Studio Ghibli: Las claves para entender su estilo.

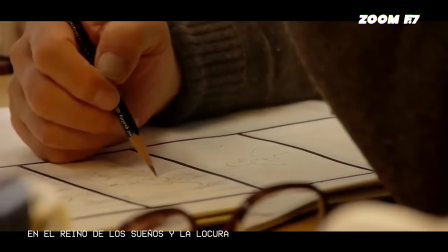(10:36)
Él está a cargo del diseño de los personajes, de la paleta de colores, de los decorados,
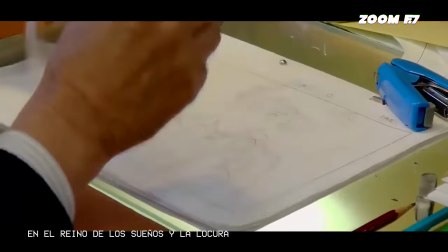(10:41)
dibuja cada storyboard y tiende a corregir a los animadores durante el proceso de producción.
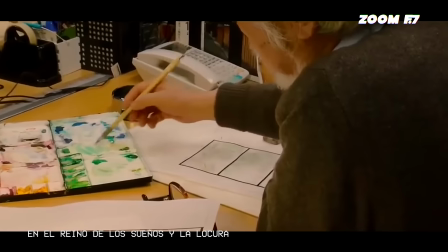(10:47)
Pero el destino de la historia es incierto.
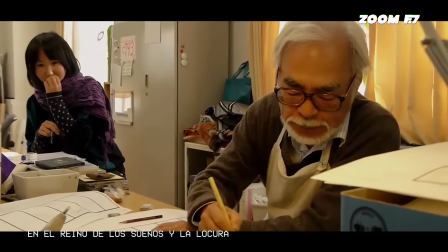(10:50)
Tiende a trabajar sin guión, por lo cual la narración se va modificando conforme él y sus animadores se adentran en el proceso.
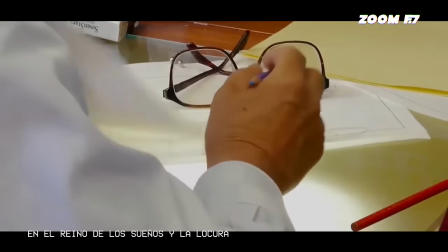(10:57)
Redefine y cambia. A veces es un final, a veces otro.
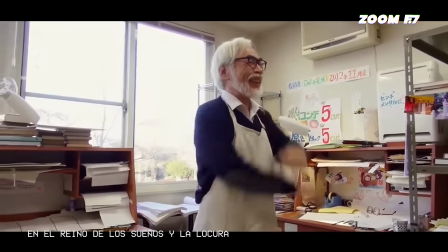(11:01)
Es un hombre de rutinas, pero más importante aún, es un cineasta sumamente exigente.
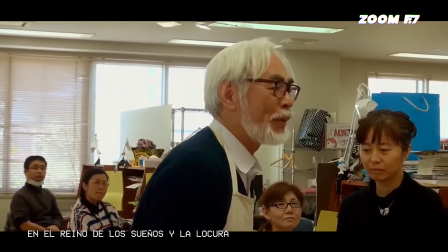(11:07)
Entre sonrisas, recuerda a los que se han ido al sentir la presión de estar a su cargo.
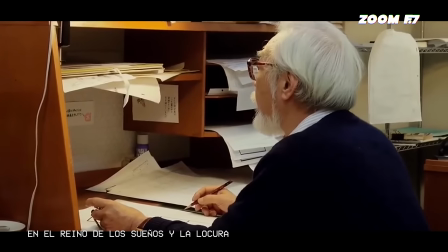(11:12)
Una frase exclamada por él resume el por qué se compromete a niveles obsesivos con su obra.
Nunca tomamos el camino fácil, trabajamos duro y llevamos cada producción al límite de nuestras capacidades. Queremos hacer animación que tenga sentido, que valga la pena hacerse.
Siendo un ávido lector, sus historias están comúnmente inspiradas en cuentos infantiles.
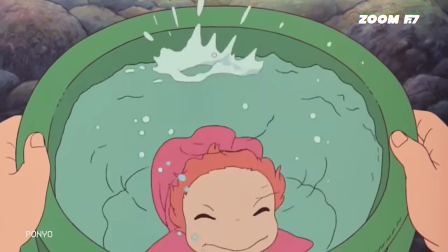(11:32)
Es así que la mayoría de su filmografía es de alguna u otra manera una adaptación. Destaca la literatura de Antoine de Saint-Exupéry, con su pasión por los aeroplanos,
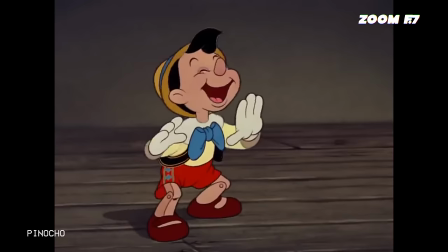(11:41)
en concreto El Principito y Tierra de Hombres, u otras como Pinocho, de donde extrajo la idea de la metamorfosis.
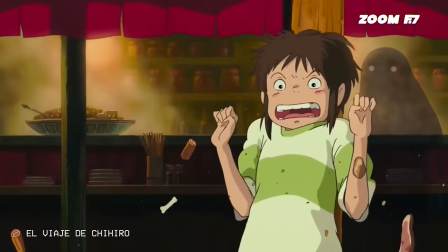(11:48)
Bellamente ejecutada en Los Padres de Chihiro, que tiene reminiscencias de Alicia en el País de las Maravillas,
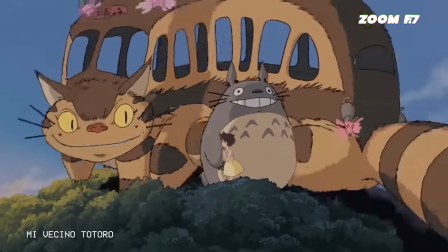(11:54)
que se filtró a su vez en El Gatobús de mi vecino Totoro. El llamado a la aventura es su constante narrativa.
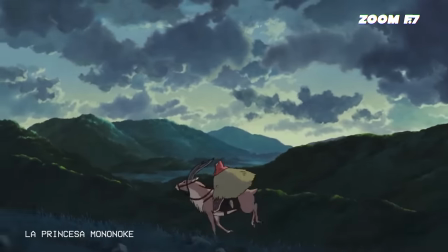(12:01)
Un héroe o heroína tienen que salir y descubrir un mundo desconocido, a medio camino entre la realidad y la fantasía.
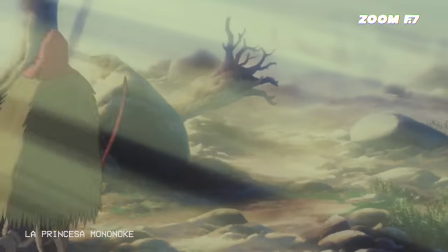(12:09)
Salvo contadas excepciones, esa es la base de la que parte usualmente.
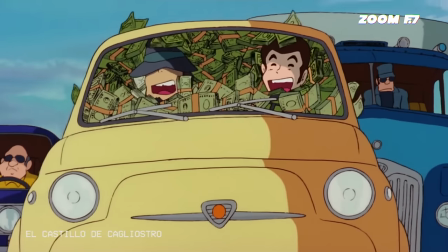(12:14)
Recorridos que se hallan desde su ópera prima, donde Arsenio Lupin III recorre las tierras europeas mientras escapa de la justicia.
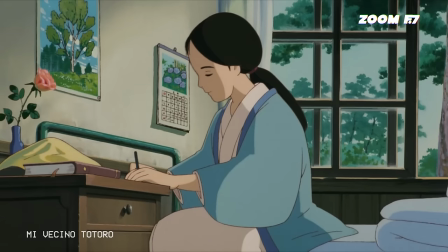(12:21)
Miyazaki refleja su transitar, su ir y venir para buscarle una mejor vida a su madre.
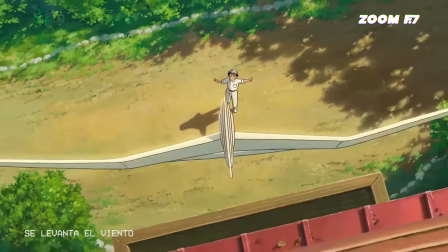(12:27)
Y para viajar introduce otro de sus elementos recurrentes, el vuelo. Claro, se queja esta historia.
Mi padre se hizo rico vendiendo partes de aviones. Solía reclamarle por ello, diciéndole que apoyaba la guerra.
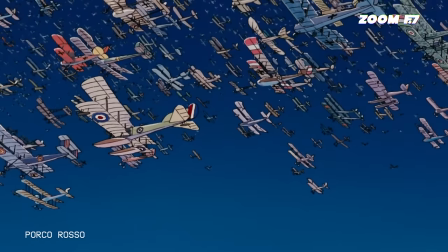(12:58)
En Porco Rosso, los aviones de combate ascienden formando una estela que se extiende hasta el protagonista.
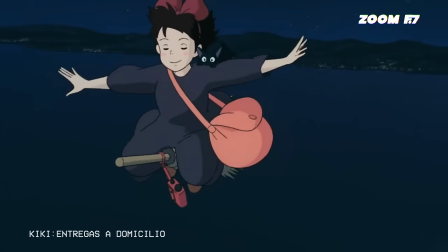(13:04)
Levitan hacia otro plano. El vuelo implica libertad. Es una metáfora de crecimiento y madurez.
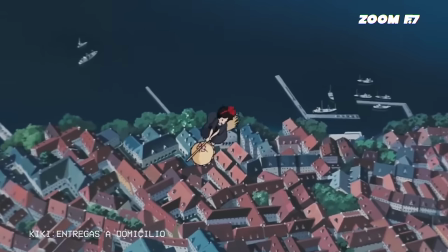(13:10)
Comenta Miyazaki que observar desde las alturas permite una nueva perspectiva de la vida.
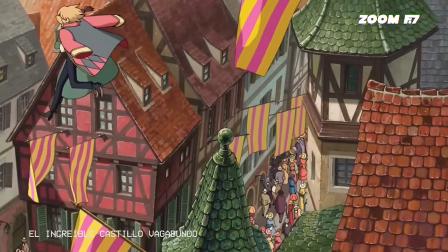(13:15)
Elevarse por encima de la tierra implica, tal como se ve en El Castillo Vagabundo, ascender a un nuevo estado.
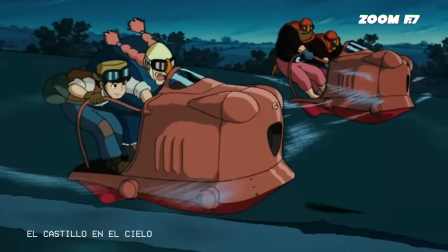(13:21)
Los diseños de las máquinas varían, de los hidroplanos a los híbridos entre nave e insecto de El Castillo en el Cielo,
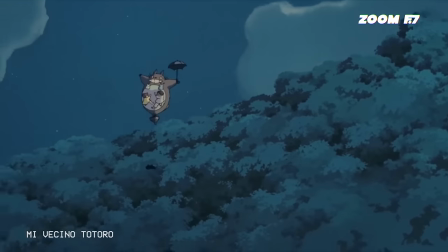(13:29)
o inclusive los dispositivos mágicos de mi vecino Totoro. El vuelo es un elemento metafórico de crecimiento, y para ello, el aire.
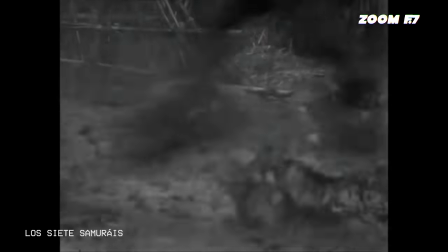(13:37)
El uso del clima como elemento dramático recuerda a Kurosawa. No solo es estético, también es emocional.
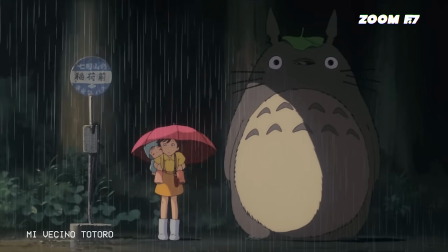(13:44)
La lluvia en mi vecino Totoro, mientras las pequeñas esperan al padre. La fuerza del viento que mueve la bufanda de Marco en Porco Rosso.
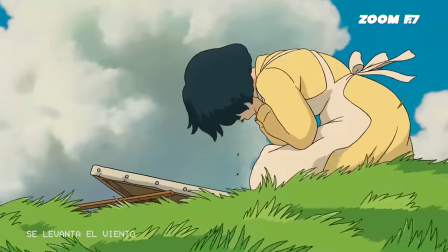(13:51)
El clima es parte de los instantes álgidos,
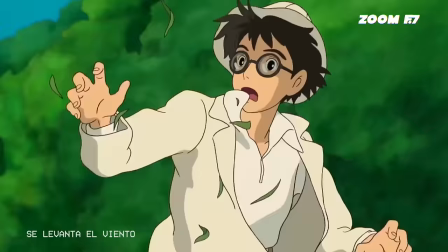(13:54)
pero también ayuda a asentar otra de las características en el cine de Miyazaki, la creación de mundos creíbles.
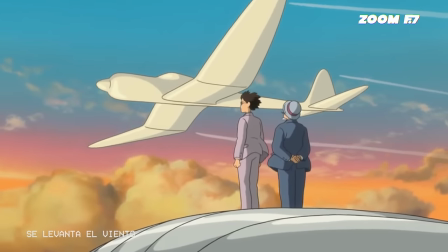(14:00)
La verosimilitud es importante para Hayao. Por lo tanto, hay pequeños detalles que explican cómo funciona cada una de las máquinas que aparecen en su obra.
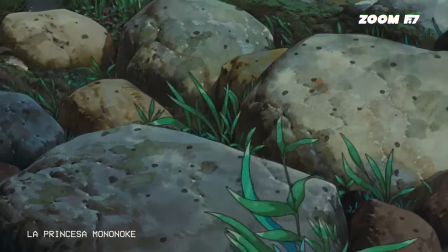(14:09)
El clima otorga peso y textura a la imagen bidimensional presentada en pantalla.
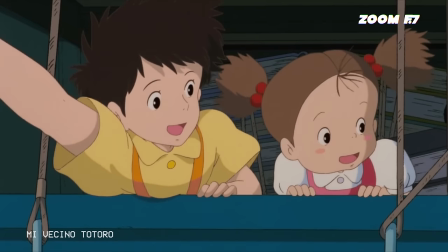(14:14)
Y para cerrar todas estas convenciones, utiliza personajes en su niñez o adolescencia que permiten que cualquier cosa sea posible.
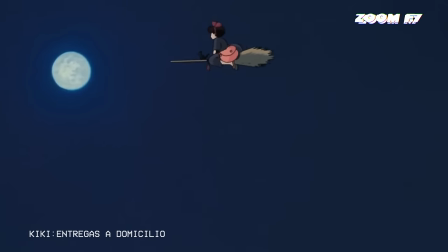(14:21)
Además, sus protagonistas tienden a ser mujeres sumamente activas, una reimaginación de lo que pudo ser su madre,
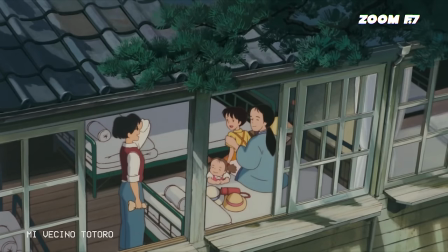(14:28)
cuyo carácter y energía se vieron limitados por la enfermedad que le aquejó. Mujeres que actúan en lo individual o en lo colectivo.
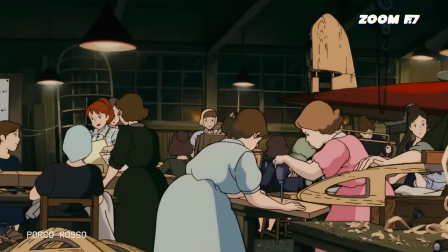(14:35)
En la filmografía de Miyazaki, ellas son las responsables de hacer funcionar al mundo.
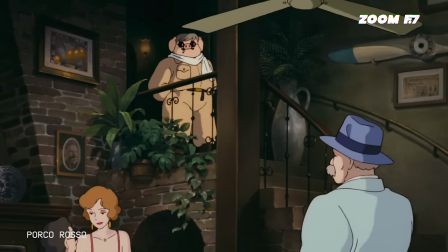(14:39)
Lo físico es su principal herramienta para afectar a sus protagonistas.